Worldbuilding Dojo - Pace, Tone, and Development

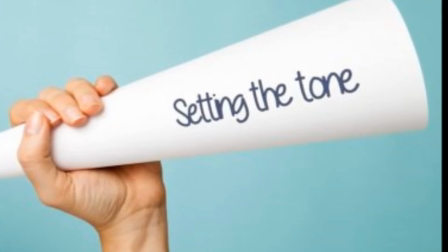748s
It's easier to jump right to examples because we can see when it's right and we can see when it's wrong.
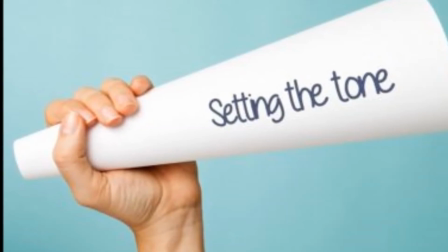753s
We're going to kick off with the intros to two very, very different movies that both start very much the same.
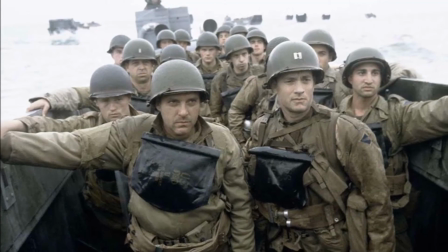761s
So let's begin with Saving Private Ryan, which introduces us to the film in the shock and horror of D-Day on Omaha Beach in World War II.
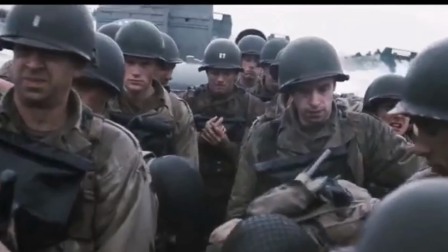771s
Immediately setting tension across every person the camera lays eyes on, we know something bad is coming.
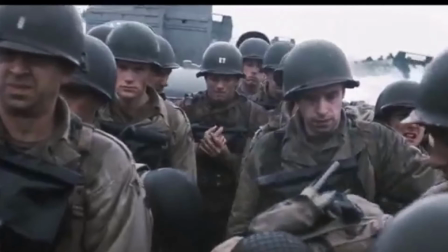776s
The reality is still somehow worse. Attacking the beach is akin to walking men through a blender.
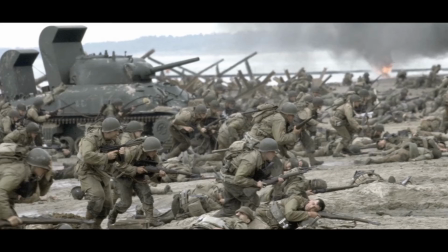782s
The best hope to survive is that there are enough men in front of you to take the bullet instead.
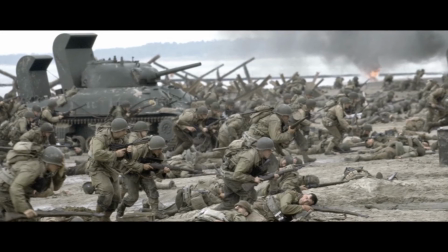787s
It is one of the truest, most jarring and grotesque depictions of war ever put to film, and it is frightening in its realism.
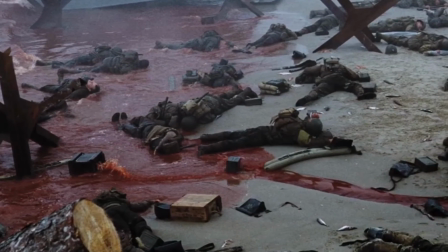795s
There is no quiet in this opening. The din of bullet fire, explosions, and men crying out in pain is all around you.
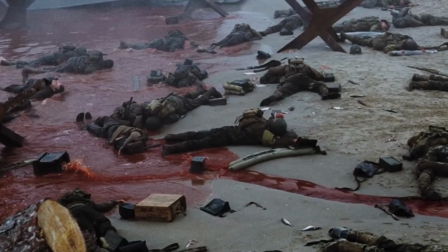801s
You have to listen in as the characters scream over it all to hear what they're saying.
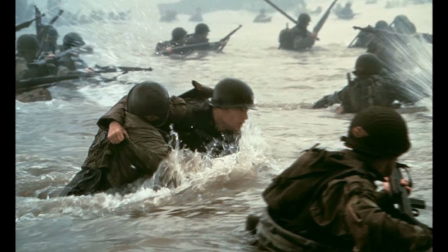806s
In that regard, even the audio is designed to immerse you in the chaos of the battlefield.
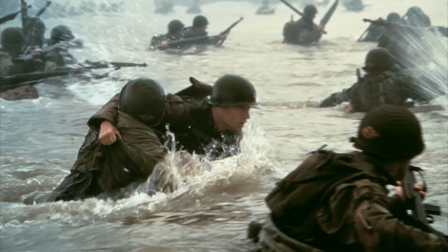811s
Every inch across the beach to cover is a harrowing walk through another round of men that won't make it the whole way there.
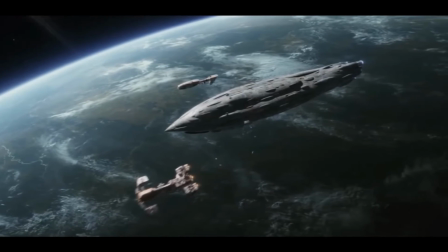818s
Now, let's compare that to the intro to Star Wars: The Last Jedi.
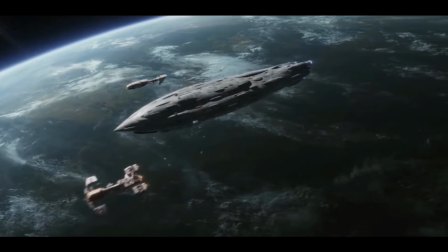824s
We open on a planetary base being evacuated. The First Order suddenly appears in the sky.
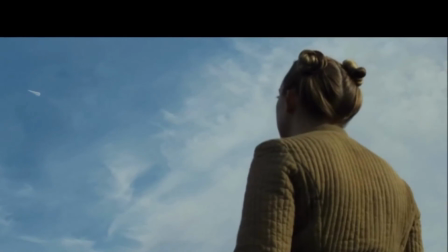830s We might not make this in time.
An ominous, beastly cannon takes aim.
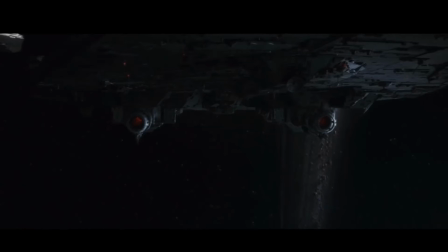834s
The merciless leader of the First Order demands that the scary cannon be primed for a devastating attack on the planet.
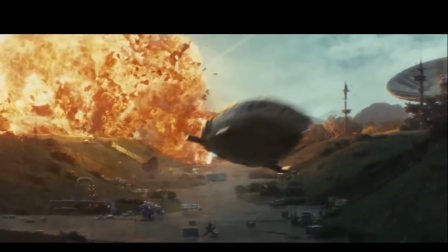841s
A lone ship, a tiny fighter, flies out to the largest of the capital ships, a dreadnought.
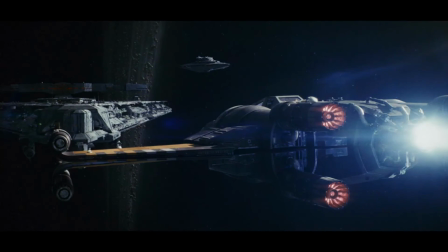847s
Dark and evil and imposing, the First Order commander demands their surrender. The pilot of the Resistance radios back and says, "Okay, I'll hold."
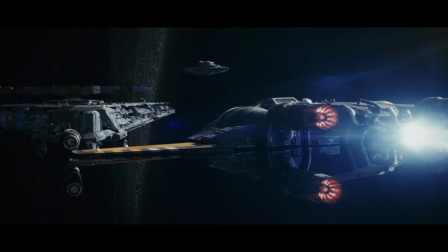856s
A scene with this much tension and such high stakes has absolutely no room for comedy whatsoever.
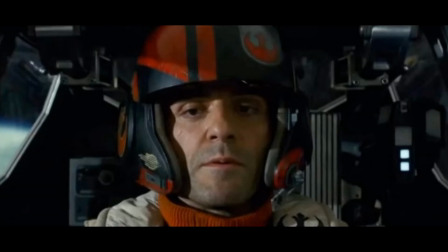861s
As a matter of fact, the very idea that a grizzled war vet and pilot like Poe Dameron is supposed to be,
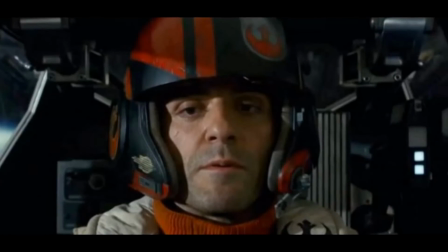869s
deciding that the best stall tactic at his disposal is his amazing epic-level trolling over a microphone,
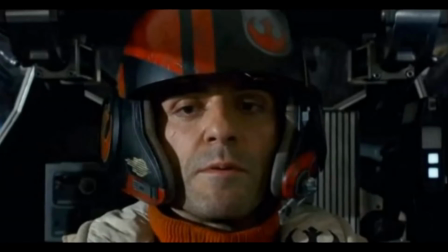875s
is laughable. It's the kind of amateur sensibilities that can break suspension of disbelief,
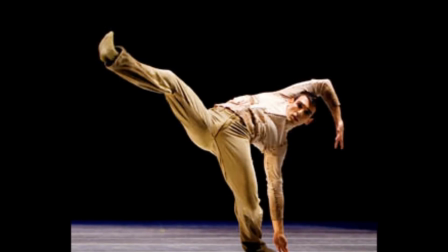880s
something a high school kid would do at a Dungeons & Dragons table, rather than anything a real flesh-and-blood character would do.
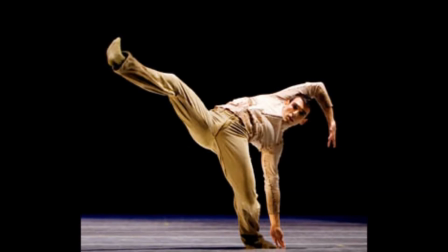887s
Worse yet, we're taking a break from this incredible tension to squeeze in a cheap laugh.
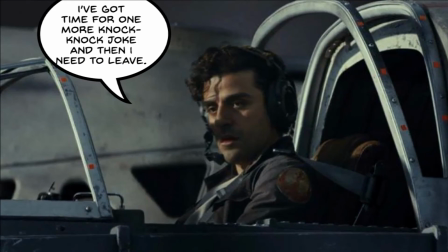892s
All that tension we built up is gone, and we have to start all over again to put it back.
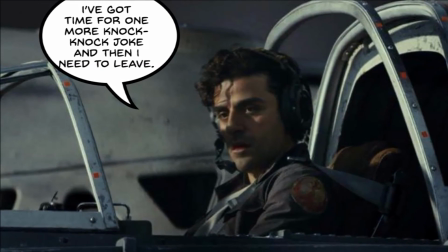897s
It's a waste, really, because the intro does a really good job of putting
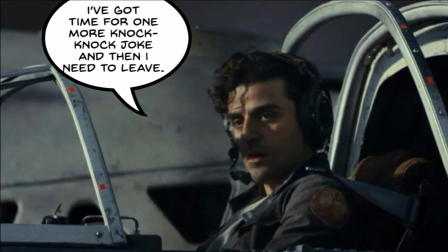902s
that up to that point, building that tension and establishing the stakes quite well.
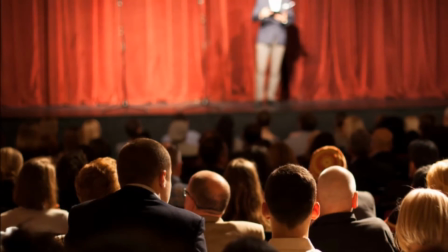907s
Comedy, such as sarcasm, quips, and one-liners, should be used like a surgeon's scalpel.
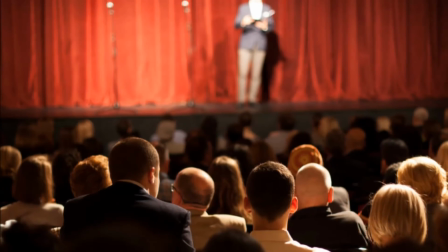912s
If you're making a comedy, obviously this rule doesn't apply, but for a break, for a laugh, it's like washing the palate clean for your audience.
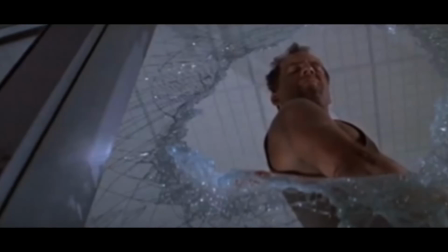920s
Notice that in films like the Christmas classic Die Hard, this welcome to the party, pal quip is at the very end of a very tense scene.
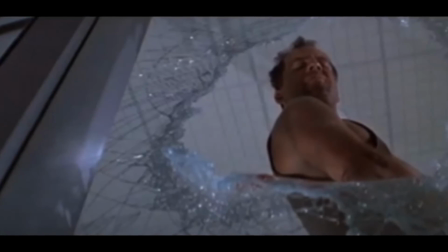929s
It's used to apply brevity and put a break in the tension.
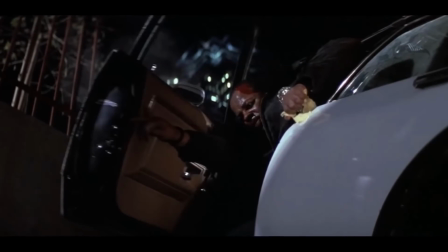932s
Now, right after that, we're calm again, recovering from the tension as as the audience is also recovering from the tension with a laugh.
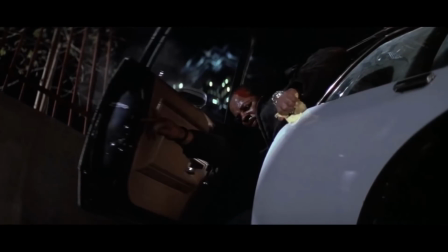939s
This is true of any emotion you're trying to evoke with the tone of a scene.
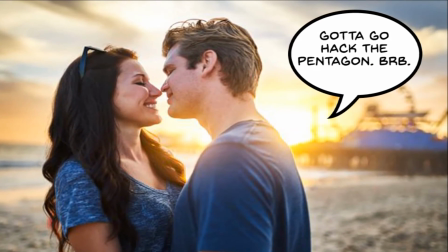944s
There's no part in a romantic scene between two characters where you suddenly want to take a break from the date to defuse a bomb.
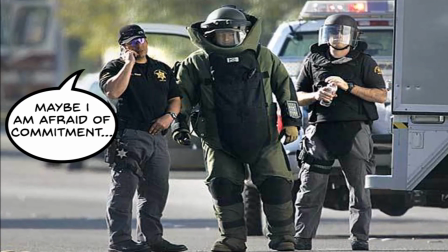950s
There's no defusing a bomb scene where you want the bomb squad guy to take a break and call his girlfriend and talk about his feelings for her.
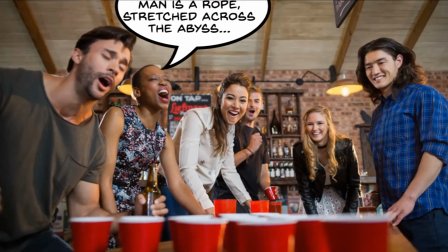956s
There is no one that's looking at the lewd frat house comedy and trying to find an Oscar-worthy monologue.
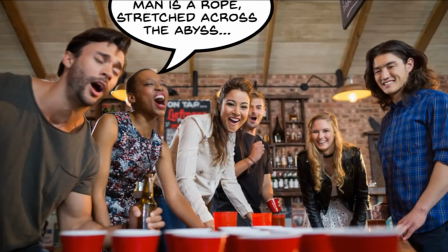963s
What we take away from this is respect for the scene and the emotion you're trying to convey.
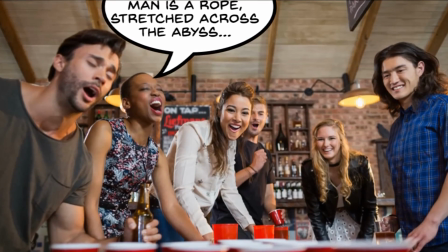968s
Brevity is fine when applied correctly, but should be used as a segue to the tone of the next scene.
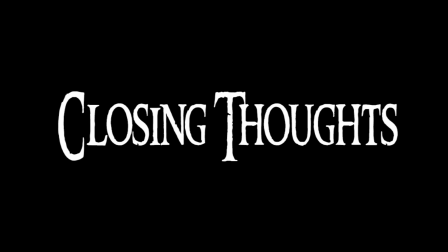976s
Yeesh. The master of Kung Fu and friendship is also a master of vanishing acts. Between the holidays and yet another break, I'm back again. At the very least, I never come back empty-handed.
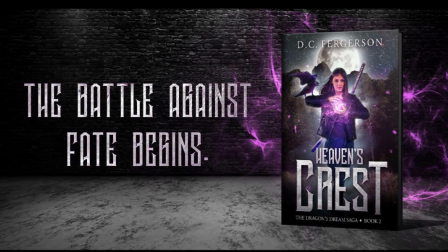986s
In my time away, I wrote the sequel to Project Phoenix, and I am so excited to say that Heaven's Crest is available in ebook and paperback.
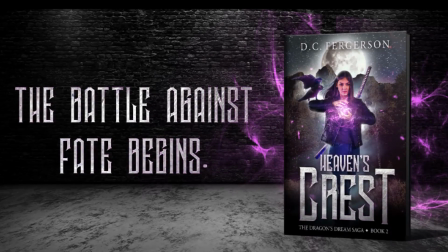994s
Oh, you like that? Well, what are you waiting for?